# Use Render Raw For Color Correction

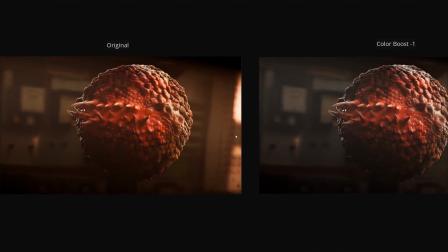1491s
I usually use it in the context of desaturation, as it helps to make brighter colors pop.
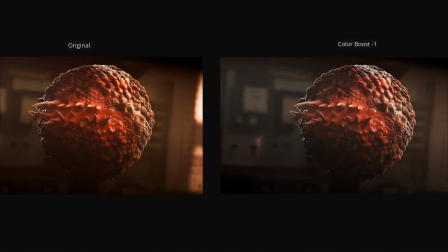1497s
and not by increasing their intensity.
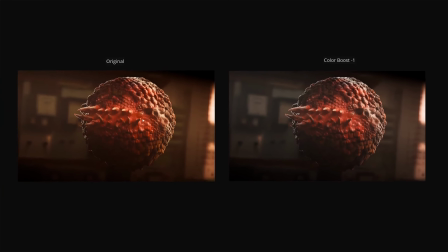1501s
That's not that useful, but by toning down the surrounding saturation, let's put it like that.
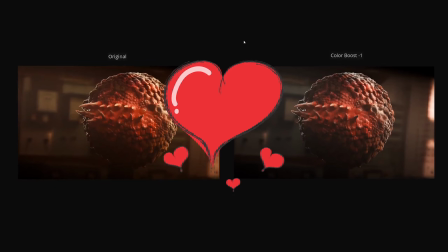1507s
That is probably my favorite feature of Render Raw.
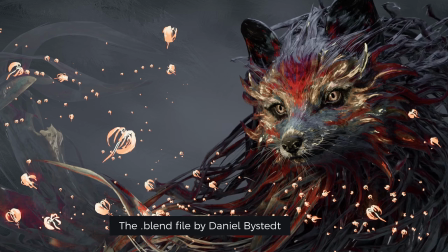1511s
To drive it home, here's one more comparison of saturation versus color boost using the Fox EXR animation by Daniel Bystad.
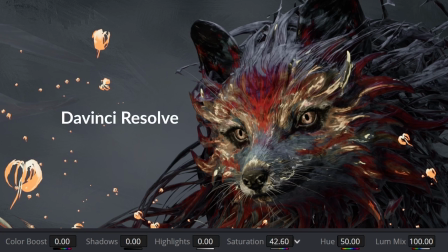1518s
Let's jump to Resolve, as these controls are inspired by Resolve. So saturation has a stronger effect on the areas that were already saturated, like these red spots.
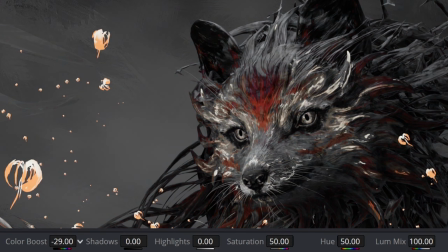1530s
Color boost, on the other hand, mostly affects the areas that were not saturated to begin with, so it's like it's inversely proportional to their saturation. That makes saturation a bit more dangerous when trying to increase the overall colorfulness, as the already saturated parts will be the first to hit oversaturation,
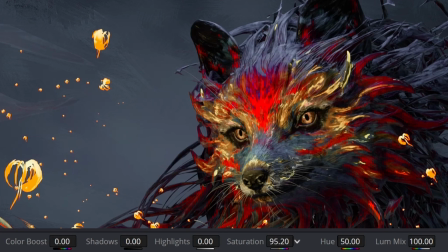1549s
since the effect is strongest on them. Color boost is a bit more forgiving. Look how it first lifts the background vibrancy and doesn't drive the red parts over the saturation threshold as easily. That's very useful indeed.
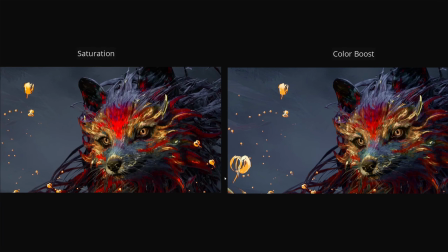1563s
To sum it up, these algorithms, saturation and color boosts, behave quite differently.
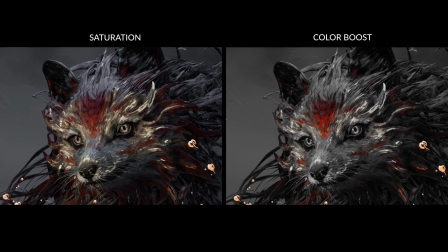1570s
Color boost being slightly more nuanced, but both are useful in different situations.
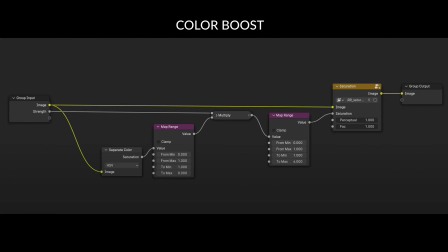1576s
To make it clear, the Resolve's color boost slider can be recreated in Vanilla Blender. Render Raw doesn't rely on any external libraries for that, but I like how Render Raw makes it so much easier for us.
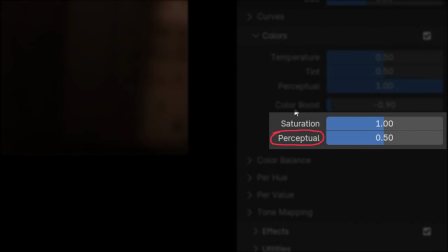1589s
To be fair, some sliders like Perceptual Saturation are a bit more tricky to recreate on their own.
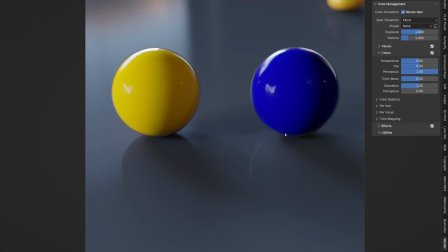1595s
The concept of Perceptual Saturation is an interesting one. Imagine you have two spheres, one blue, one yellow. The blue one looks perceptually darker, right? But if Perceptual Slider is at 0, a simple hue saturation value conversion will be used.
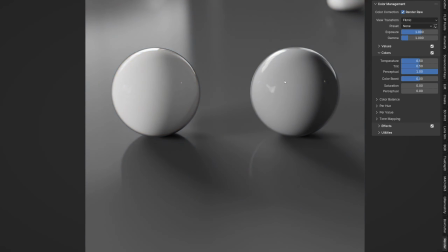1609s
And when you desaturate, that means it just averages out their values. The thing is, our eyes expect blue to appear darker than yellow. Even if it physically emits the equal amount of energy, blue has to be darker.
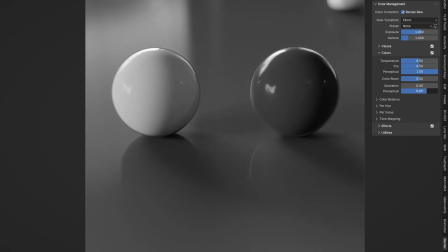1622s
That's where the Perceptual Slider comes in. It switches Render Raw to use a different algorithm, OKLab instead of HSV.
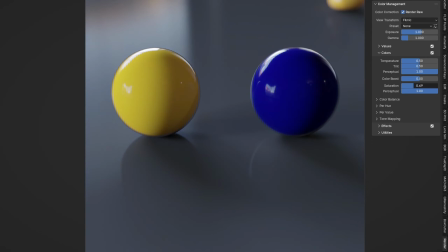1630s
So saturation adjustments match what we humans would actually expect,
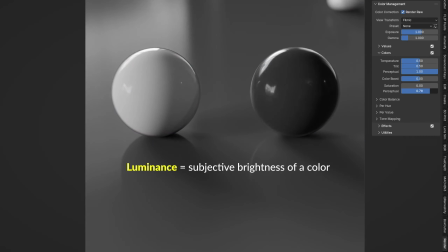1634s
taking into account luminance or subjective brightness of all colors. Pretty cool, right?
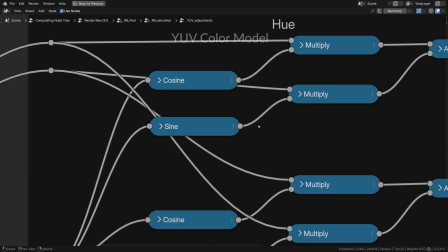1643s
And yeah, recreating that slider yourself in Blender is a fair bit trickier, mostly because of the YUV color model involved.
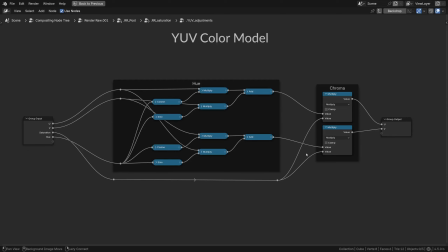1651s
It's not impossible, just a bit hard to wrap your head around. It's great that Render Raw gives us these tools right out of the box. The more options our colorists have in their toolbox, the better, I guess.
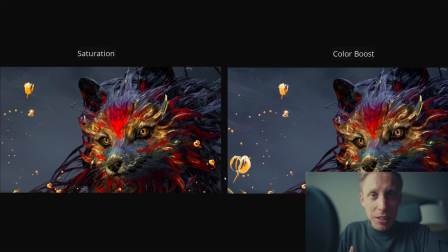1663s
You might not use every single one, but some of them, like Color Boost, are genuinely useful. I use that one all the time, they're really good to have. Usually I try not to crank up saturation too much.
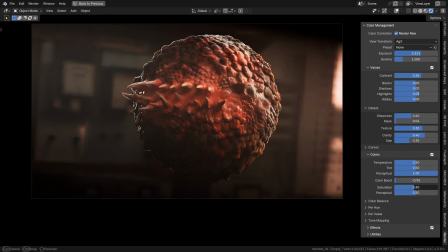1678s
Maybe just a touch. Then we've got the temperature slider for adjusting the warmth or coolness of your image along the blue-yellow axis. Not that we didn't have that in Vanilla Blender, but here it is integrated with the rest of the controls for the ease of use.
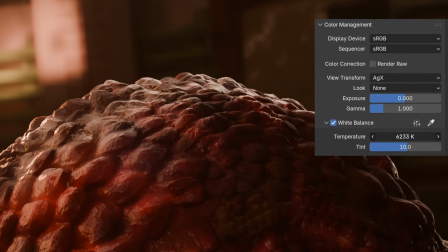1698s
In the current versions of Blender, alternatively it can be adjusted from within the color management tab though, the temperature in kelvins, and the tint, which works along the green-magenta axis.
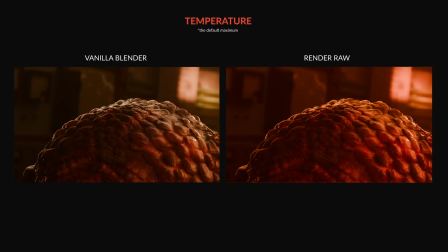1710s
A minor difference is that in Render Raw the default maximum of temperature is a bit higher, so you can push it a bit further for a more dramatic effect. But that's pretty much it.
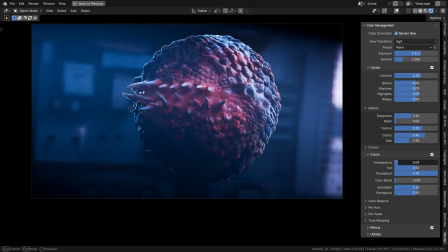1722s
What I'm looking for when changing temperature is... what am I looking for, really? I guess I'm trying to see what makes the primary object of interest pop a bit more. Maybe finding new contrasts, maybe by nudging the tints towards green.